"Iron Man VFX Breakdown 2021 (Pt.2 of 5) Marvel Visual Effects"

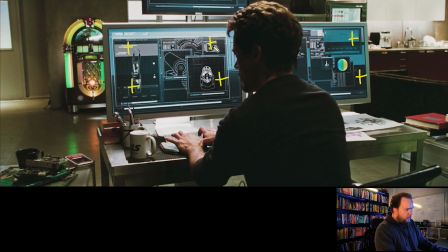4:07 Whereas now it comes down to whether or not there was intent behind all this, like whether or not they'd actually gone and made all the on-screen display graphics for all the stuff before they actually did it, or when they got into post, that's when they started thinking, okay, well, we should go and design all the stuff up.
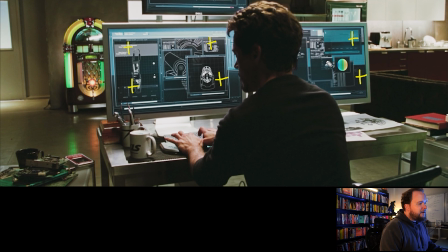4:27 And usually that's the case, is that all of this stuff, like there's a Photoshop histogram there, you know, stuff like that, but all of this stuff here is stuff that you know, is probably done after the fact.
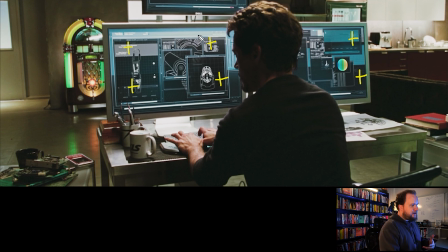4:41 So that means that it would be a green screen, it needs to be tracked, and then they can put the graphics in afterwards. Now, what's interesting about this movie in particular is a lot of the HUD stuff, a lot of the hologram stuff that they're doing.
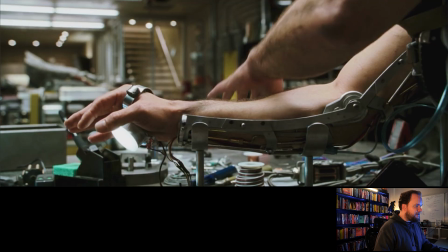4:54 I don't think there's... Okay, yeah, there is some stuff in here.
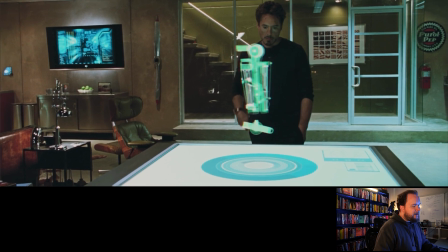4:57 So again, I'm just going to go through it really quick, but obviously it's just all 3D, You render out a wireframe with fall-offs, you add some glows, things like that to it.
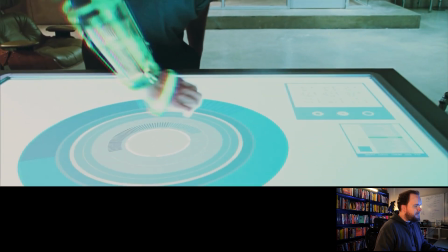5:05 You do 3D tracking for the arm, so that way it follows. All this stuff looks really good.
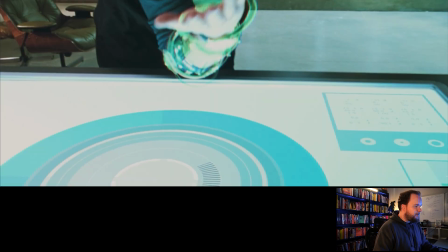5:11 And the interesting thing is, I'm not sure, I apologize, I'm moving around a lot, but
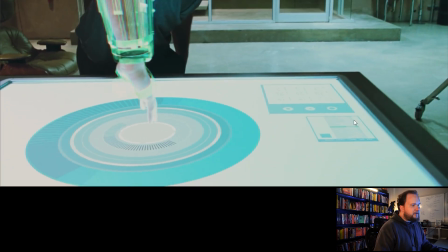5:17 let's say in some scenes you'll see him interacting with a lot of this stuff.
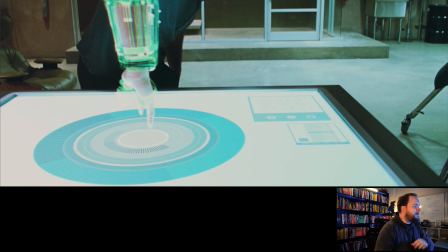5:22 And for him to give a proper performance, I feel like this was one of the first movies that, this and Minority Report, where it became a specialized thing where you would go and you would
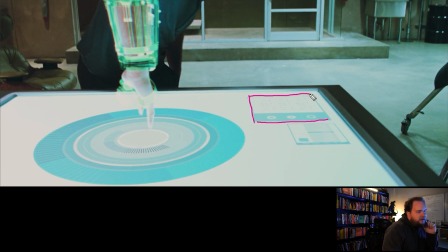5:36 design and have a visual effects supervisor on set specifically for this stuff. So obviously you have your main VFX soup on the client side, but then whoever the vendor is doing all these design elements,
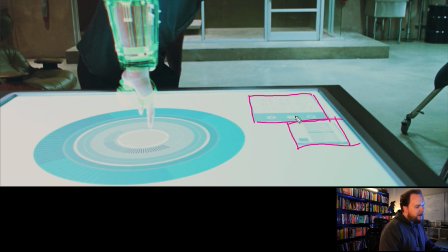5:49 typically a motion graphics studio back then, primarily they'd be in New York, they would actually design like very crude cardboard things for all this stuff. So that way you would have some dials, and you might have like a lever, you know, that moves up and down. Things like that, that the talent, in other words, Robbie Downey Jr., can actually go and interact with.
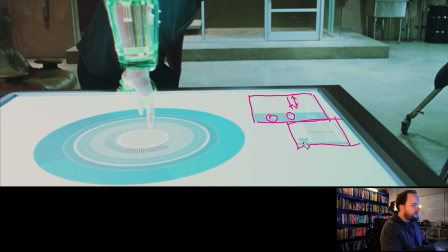6:08 And so that way they can move the dial and they can interact with it. They know what they're touching. And it's really important because that way they've got a better understanding to what they're going to be doing. And that way they're not just like moving their hands around and then you've got to try and get something sensical out of all of that.
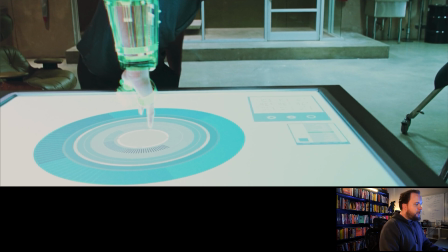6:25 So this definitely was one of those movies that really pushed and popularized this type of way of doing things,
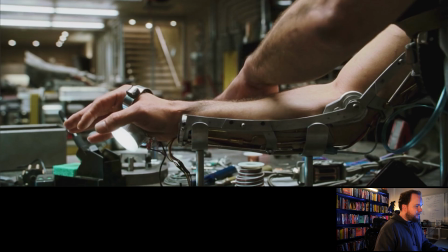6:32 where suddenly, I'm just going to jump through, see if there's any more of this development stuff in here.
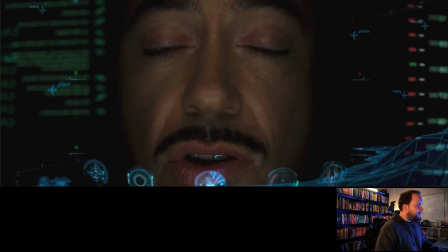6:41 I mean, then there's all the HUD stuff. I'm not going to get into that, but that was kind of interesting.
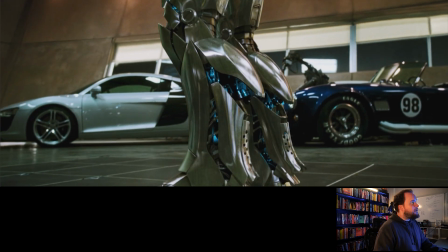6:44 It's all done in Nuke, primarily the Orphanage, and I think also PLF, Pixel Liberation Front, had some stuff to do with it.
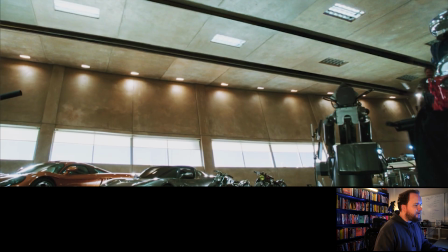6:52 PLF is typically more previs.
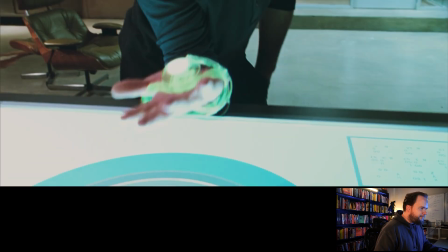6:54 Yeah, I apologize, I'm just kind of screwing around here, but yeah, I mean, that's the main thing though, is just doing this sort of stuff.
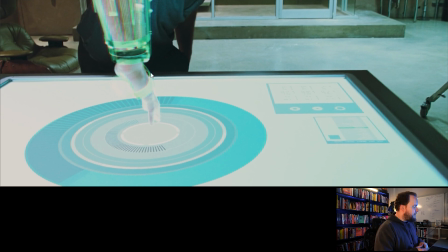7:04 There's a lot more emphasis on it later on, like to do it right, because the more this stuff actually looked intelligent and more thought went into it
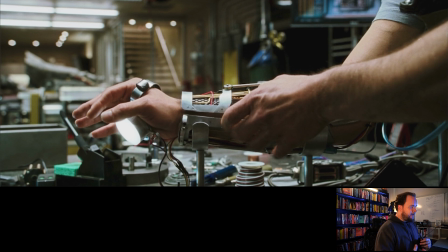7:12 before they actually shot it all, the more that the talent then could actually interact and do it all on purpose and get some really interesting stuff
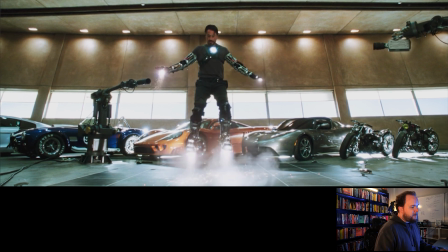7:20 out of it. So again, I think one of the key things here is subtlety. There's some really basic effects elements. I feel like the sparks play a really important role here, just to kind of get everything tied in and interacting.
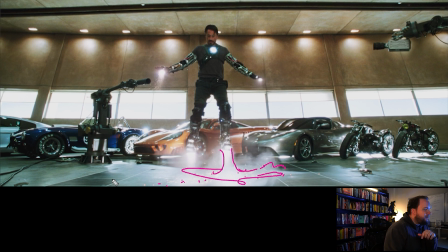7:34 So it just doesn't feel like, okay, you've got this kind of steamy stuff everywhere. There's some kind of interaction, especially when it's meant to be fire, stuff like that.
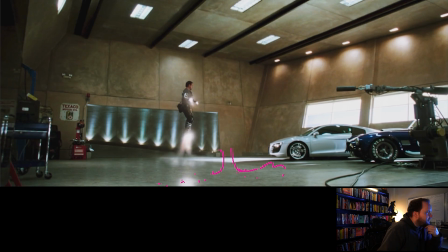7:43 Now, like I said, I'm just going to go through this pretty quick.
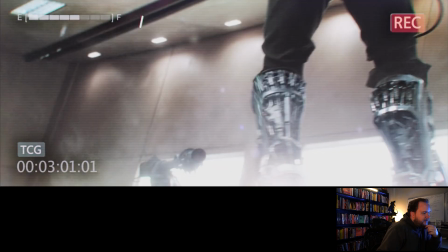7:47 I thought it was also interesting getting to see a bit more of his man cave, just from different angles and things that you might have picked up on before.
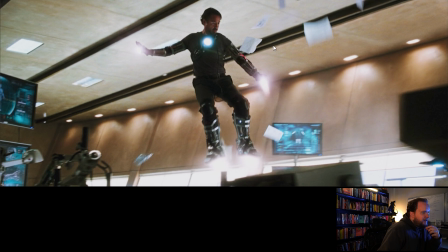7:53 There's stuff like this that's subtle, but those are like going to be 3D sims of paper, things like that, just things to help interact everywhere.
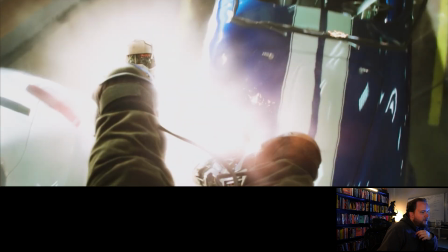8:00 I feel like a lot of this stuff is comp elements, and that's why in some cases you know this stuff is moving very quickly,
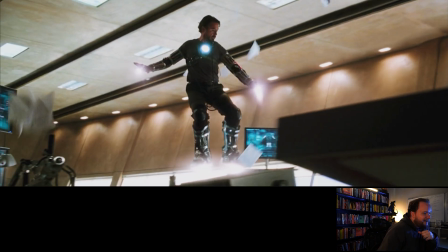8:07 but there's not really much motion blur, which looks kind of odd. Little stuff like that. But I kind of like it.